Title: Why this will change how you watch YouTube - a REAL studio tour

And the cutaway shots like these are recorded on my iPhone 14 Pro. I use Filmic Pro app on there, and I shoot in the ProRes 2020 codec. I was shooting directly with iPhone's camera, but shooting using Filmic Pro gives me better flexibility for color grading in post. Lighting and audio are key. All my lighting comes from Neewer.
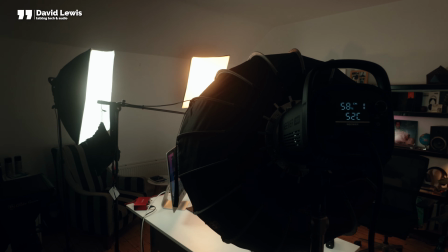I originally bought these lights, which have seen me through about the past 4 or 6 months or so. But last week, Neewer sent me this CB150 continuous light and softbox to use, and it's a game changer.
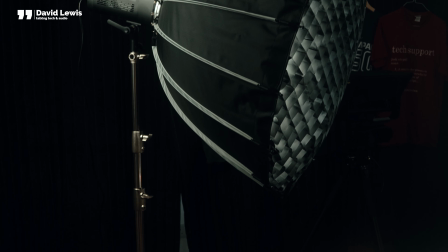Not only is it much brighter, but the light is more even and better dispersed. If you ever get one of these lights, they're sturdy, they're chunky, I'll tell you that. So I've just bought a stand to go with one. It means I can now set it to the exact height and angle that I want. That CB150 is a quality bit of kit. So now I've got the CB150 as my main key light. Then
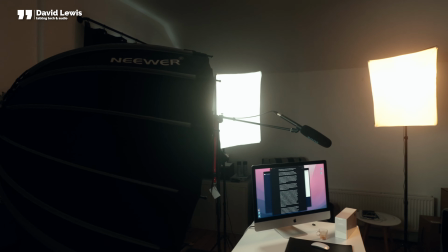I use my original Neewer lamps as a fill from one side and a hair light just behind me. The RGB lights you can see back there, I bought those from Neewer as well. Those lights just give a bit of colour and warmth and softness to the background of the set. For sound, I use a Røde NTG4A shotgun mic that's just out of frame.
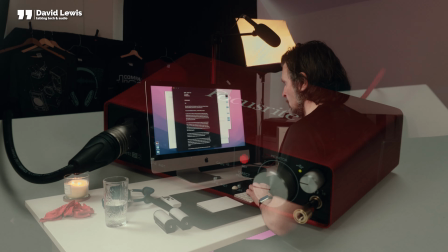It runs on an XLR cable to the Focusrite 2i2 interface, and from there direct into my old 27-inch iMac.
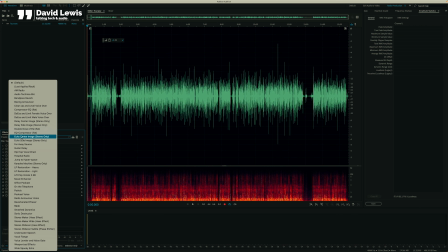I record the audio in Adobe Audition, and then I process it before using it and match it to the correct loudness of -23 LUFS,
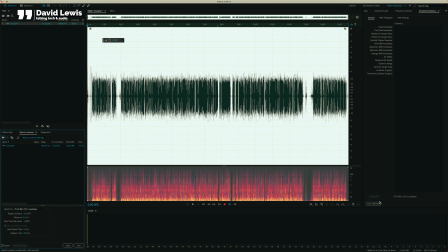ready to use in the post later on in the week.
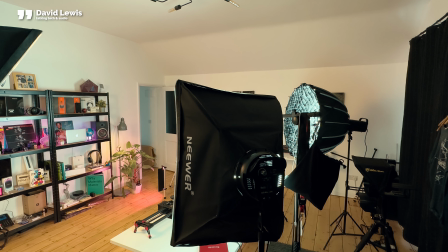Nearly all the B-roll is shot on the Canon in the same studio using the same lights.
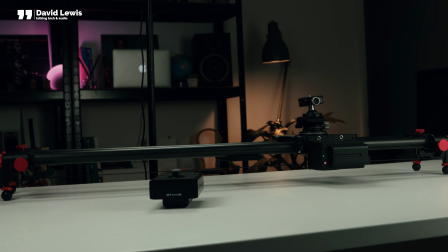The slider that I got from Neewer, and again, they did send me that has lifted my B-roll to another level.
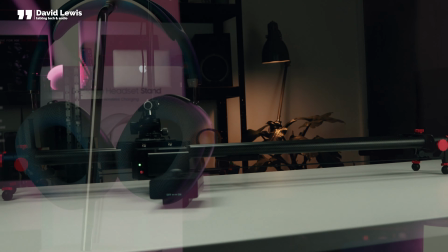Being able to animate those B-roll shots rather than simply being stationary, static shots, it just makes everything pop and come to life.
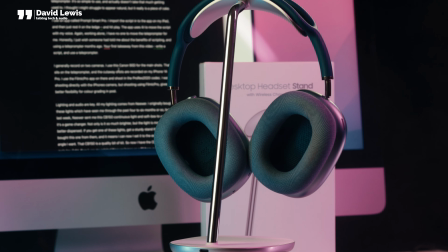It's just more interesting for the viewer. Throw in some RGB lights and mist, add some effects in editing, and that's the B-roll in the can. As a rule of thumb, it's always better to shoot too much than to not have enough. Simply put, you can always choose not to use a shot in post, but you can't magic one up if you don't have it. I really love making these videos for you, and actually particularly this one, taking you through my journey, my processes of how I've got this far. If you're enjoying it and want to help me keep making more, then a simple like or sub in the channel will go a long way. And if you found it especially interesting and helpful, you could even super thank me now as well. Whatever, I'm just glad to have you with me. The rest of the week is then spent editing. I'm a Premiere Pro user and I absolutely love it. I've no thoughts of changing at all. My background is in Adobe anyway, so learning Premiere was pretty easy. That's not to say there weren't plenty of late nights trying to work things out, but the basics I understood pretty quickly. And I bet I know what you're thinking. Yeah, it's okay for you. I bet you knew what you were doing. No, that's really not true.
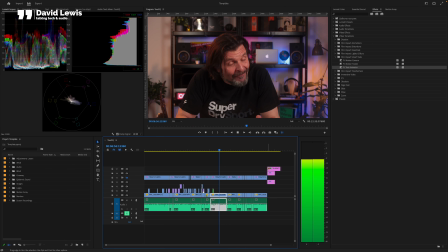I can honestly tell you, I put my first video up in September of 2021,
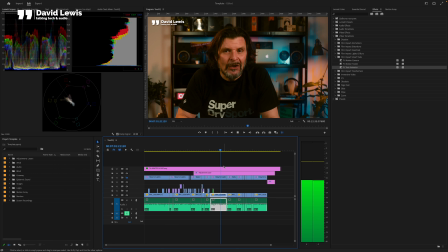and I hadn't even ever downloaded Premiere Pro or edited a video until July of that year. I was a total novice, I promise you. Obviously, I've learned a few shortcuts and tricks along the way to speed things up, but basically for me, Premiere Pro just flies. I really love it.
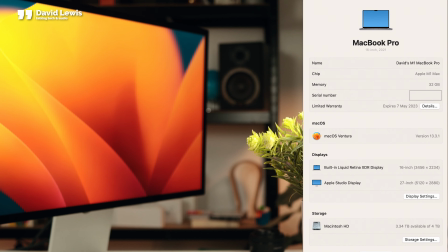I edit on a 2022 16-inch M1 Max MacBook Pro with 32 gigs of memory and 4 terabytes of storage and the studio display.
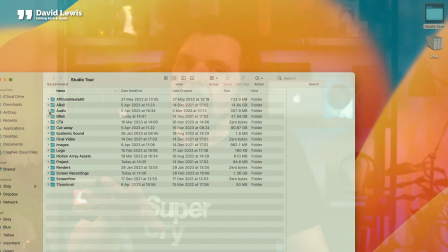I edit directly from the desktop for speed. The folder sits there all week and it's just quicker than using any external drives.
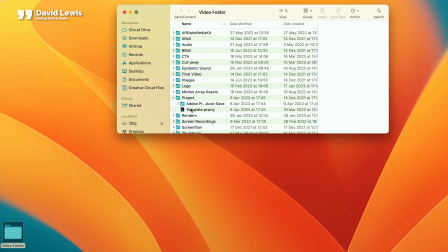Speaking of that folder, I've a master saved on the desktop as well, and that has all the relevant subfolders in it, and it has got a template in it as well.
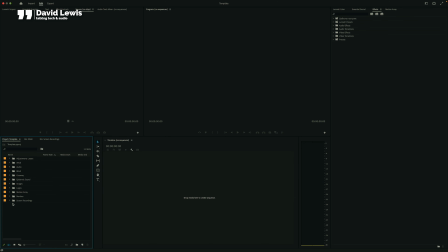It's got all the bins in there. Everything's ready and saved. So all I need to do is copy it, open it up, and everything is good to go. So take 2, look for ways to save yourself time. When editing, there are 3 tools that I could not do without, and they are Epidemic Sound, Motion Array, and my new best friend, Film Impact. I paid full money for both Epidemic and Motion Array, but I was lucky enough to be given Film Impact. All the music, stingers and sound effects you hear in my videos all come from Epidemic Sound.
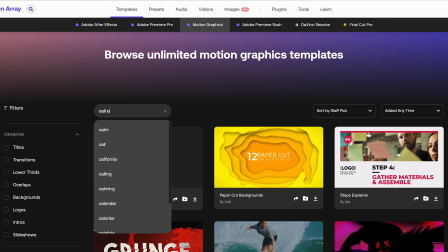The opening sequences, call out titles and the call to actions, they all come from Motion Array.